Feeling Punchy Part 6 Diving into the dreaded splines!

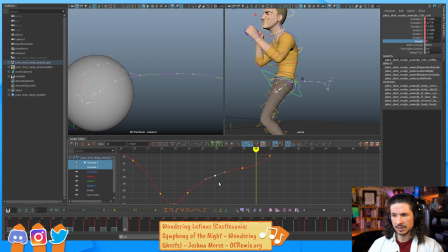74:16 I want that momentum to come through, then kind of pause, and then he kicks back, and we suddenly get that nice big push back right here.
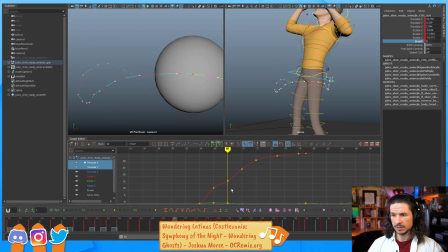74:35 Through, slows down here, that's good. Let's see how this feels. So I'm getting a nice clean arc now.
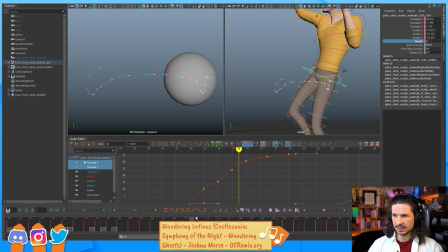74:51 And then here it kind of feels a little flat. Let's see if we can kind of exaggerate that. I think we move that down just a little bit more here.
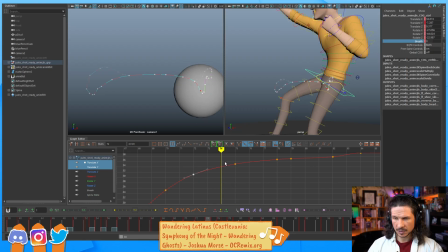75:13 And then let's see if I can drop down and right through here, build up a little bit more momentum here.
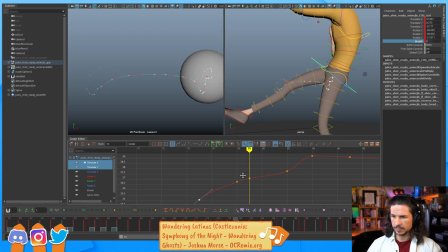75:33 So this section right here from 74 to 84, it just kind of feels a little flat, like the character is just not moving through too well. So I want to exaggerate this.
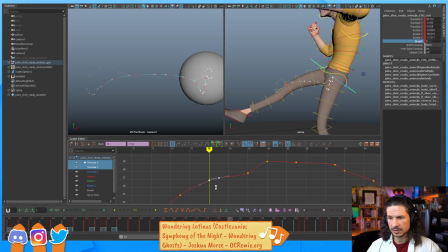75:49 I think here, these two keys need to be pushed a little bit more because he's got all of this momentum. He comes down, you get that big swoop, and right now it just doesn't feel like that momentum's doing anything.
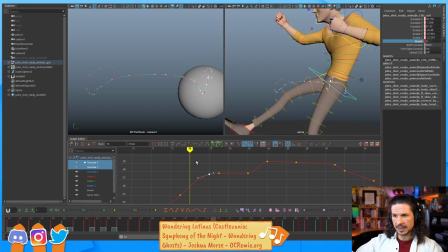76:06 And I really want to get it to feel like you have that arc in that motion. And I wonder if I can even maybe kind of make a little figure 8 pattern. So as he comes up, he goes up and then swoops across again.
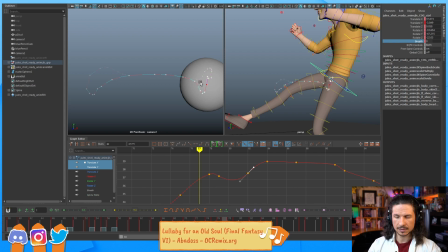76:27 So we get, see if we can see this here. See that?
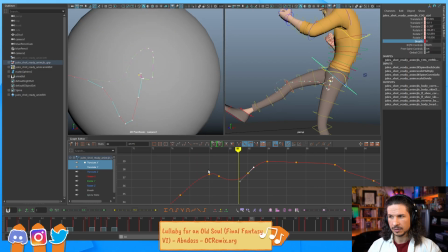76:33 So he comes up, that momentum carries him through, and then gets pulled back by that punch right there. So it's very slight,
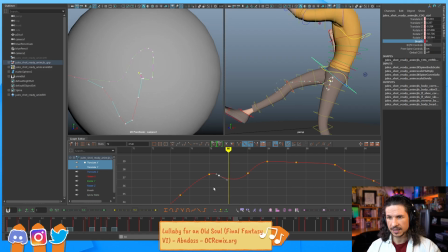76:54 but trying to get that built in. And that should just be a little bit more interesting, hopefully. It might be a little too fast.
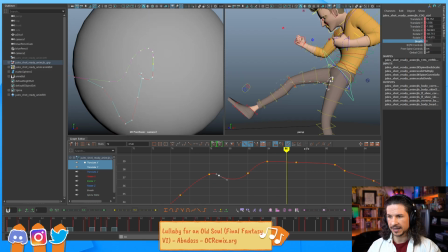77:08 We'll see. Now here, look at that. Look at that boring flat line right there. Ugh. That's better. There's no reason for that line to be flat.
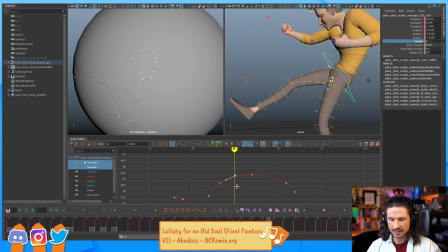77:25 If he's moving and punching and doing all of this stuff, there should be some sort of arc, even if it's slight.
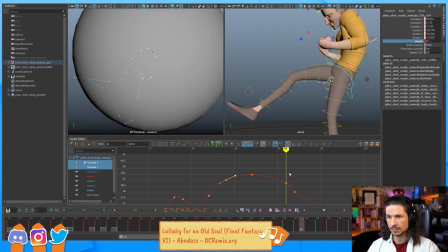Okay. Punches.
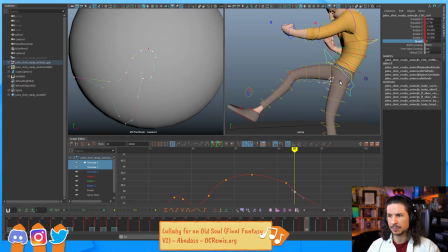77:50 That's fine. So here you'll notice that there's this kind of pop forward on the hip there. I actually like that because it goes with that punch. It's pulling him forward violently. So I'm actually going to keep that.
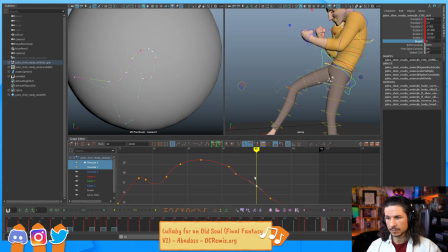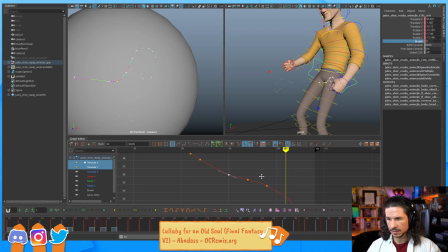78:20 But then here, yeah, this is fine. So he punches forward.